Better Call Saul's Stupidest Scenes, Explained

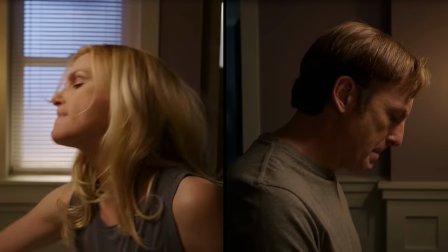(20:32)
This mirrors how in the first montage they are going in different directions, but by the time of the second,
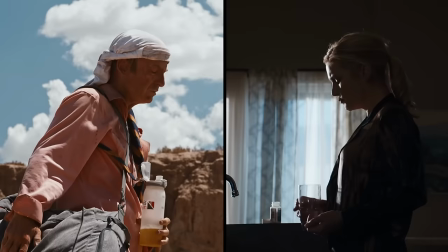(20:38)
even though they can't speak to each other, hence the humming, They are more aligned and going in the same direction at this point,
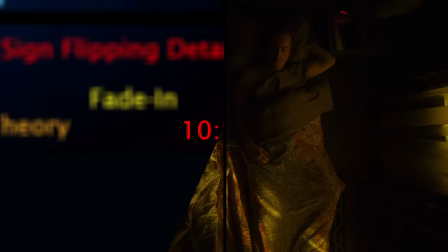(20:45)
trying to meet back up. 1053. Jimmy and Kim's clocks read 1053 in the shot where they're sleeping,
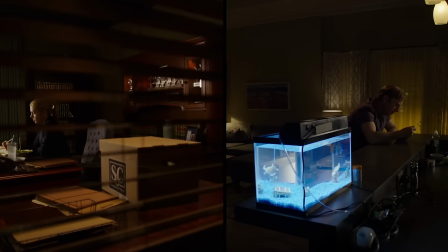(20:54)
which could be taken as spelling out lose, because Jimmy is slowly losing Kim as they are drifting away from each other.
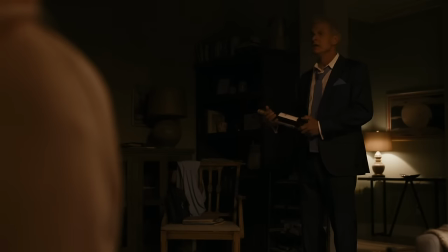(21:01)
Or it could just be a coincidence, but I won't accept that. Bravo, Vince. Fade in.
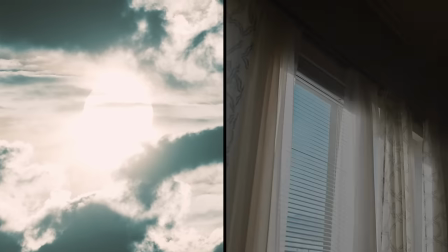(21:08)
In the second montage, Kim's side fades in after Jimmy's, and she checks her phone as he is checking his service.
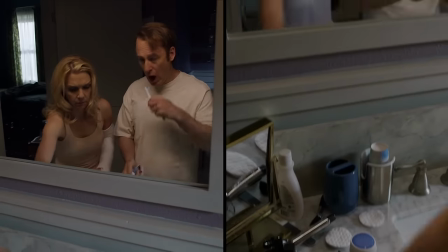(21:16)
She fades in second, because this time, instead of Jimmy being behind, he's the one with the active role, and all she can do is wait for him.
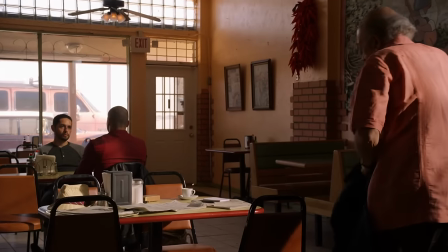(21:25)
Pouring the Wine Because of the show's use of red to pertain to illegal things and criminals,
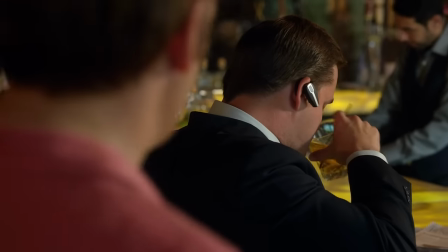(21:32)
Jimmy pouring the red wine into Kim's glass could be taken as him turning her more and more against the law as time goes on,
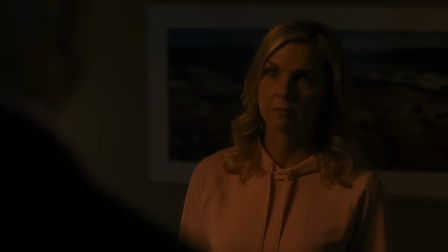(21:40)
filling her life with more criminal aspects, until she reaches where she does in Season 6.
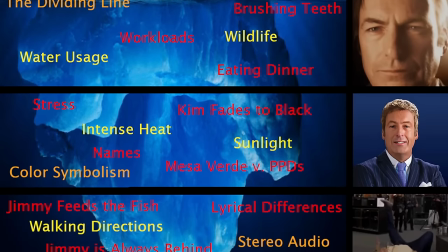(21:49)
Now that we've finished the iceberg, it's clear that these scenes have a lot of detail hidden within them,
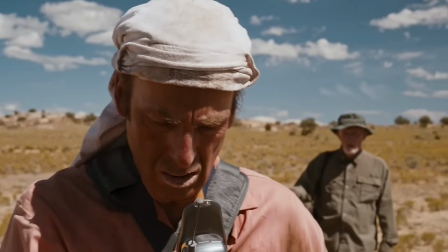(21:55)
and it all comes together to build up the message they're trying to convey beautifully and efficiently.
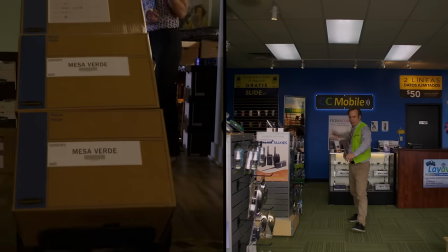(22:00)
In the Season 4 montage, it not only shows Kim and Jimmy having contrasting lives as was apparent earlier in the season,
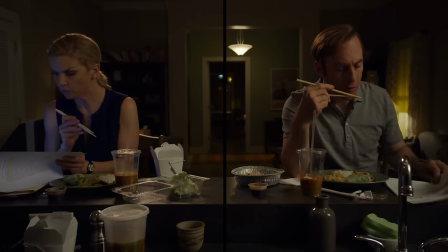(22:08)
but also shows how those contrasting lives are causing them to slowly drift apart from each other.
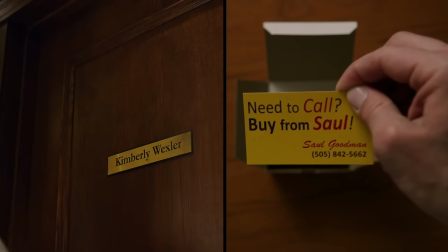(22:14)
Each shot as the montage progresses, contrasts them in more and more different ways,
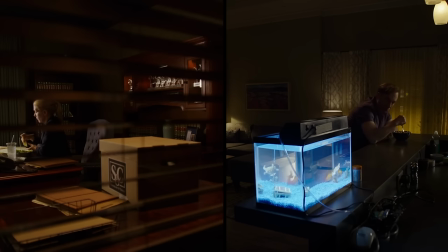(22:19)
and shows how they are becoming increasingly separated from each other during these 8 months.
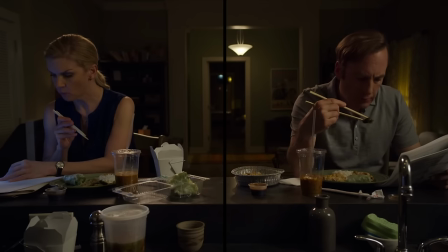(22:25)
It's all done so creatively too, with the dividing line being a key player in multiple ways throughout the montage,
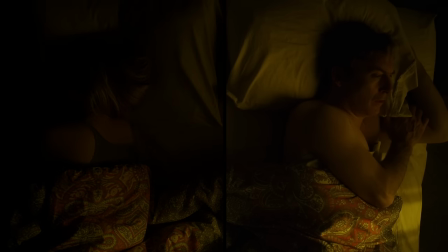(22:32)
and Kim fading out in the end to show how Jimmy is feeling in the present.
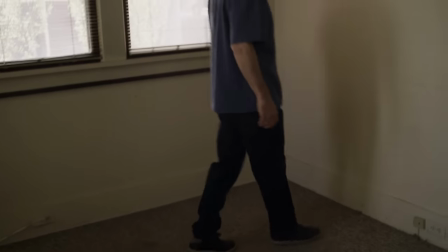(22:37)
And why he is so focused on finding a shared office for them in this episode, as well as fueling his actions at the Schweiker and Coakley reception,
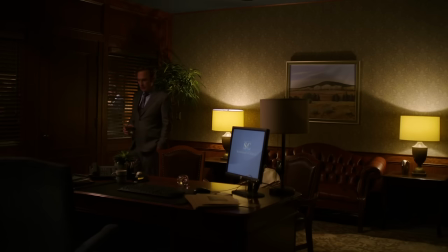(22:45)
after his visit to Kim's office, shows him just how contrasting their lives have become.
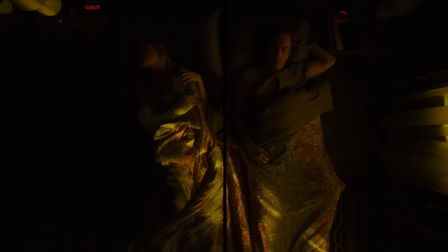(22:51)
For all these reasons,
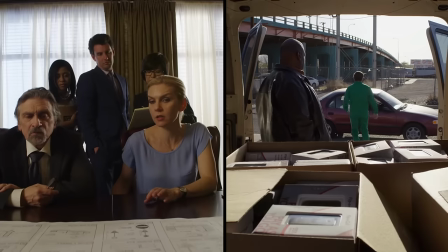(22:53)
this montage would be my pick for the best scene in all of Better Call Saul, and maybe even the best scene in anything I've ever seen.
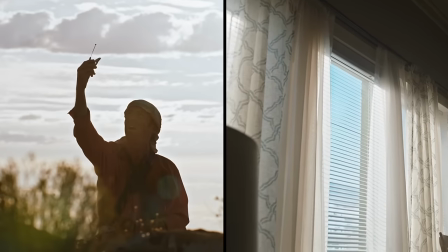(23:01)
With that said, the Season 5 montage is no slouch either. It achieves its purpose effectively too,
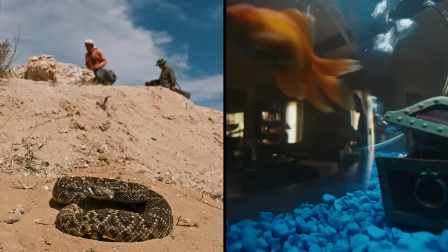(23:09)
contrasting Jimmy and Kim's situations, to show that while Jimmy is the only one in actual danger in a number of ways,
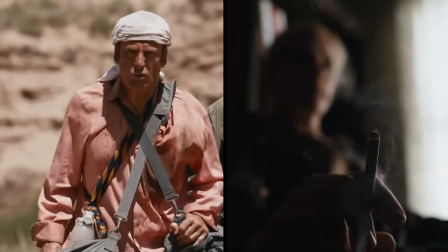(23:16)
Kim is no less distressed than he is. because she cares about him so much.
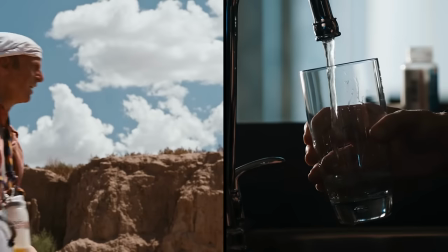(23:22)
It acting as a follow-up to the previous montage sets up a really cool contrast with aspects like who is fading in first,
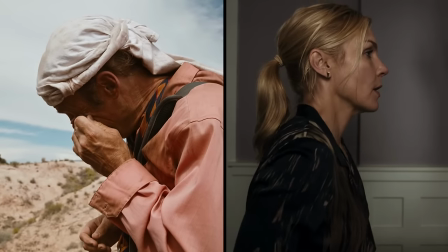(23:30)
the singer's humming rather than singing, where the humming is located, and the dividing line disappearing at the end.
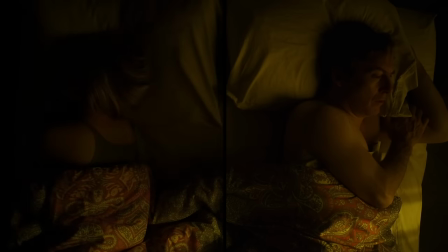(23:38)
Overall, it's a neat little reverse of the previous montage, where instead of drifting apart, they're coming back together.
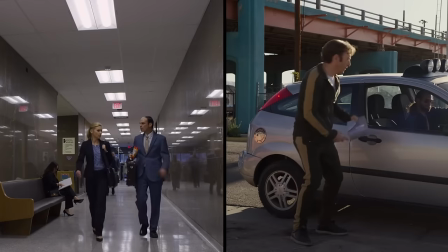(23:44)
Both of these scenes are incredible, and hopefully I conveyed that to you today.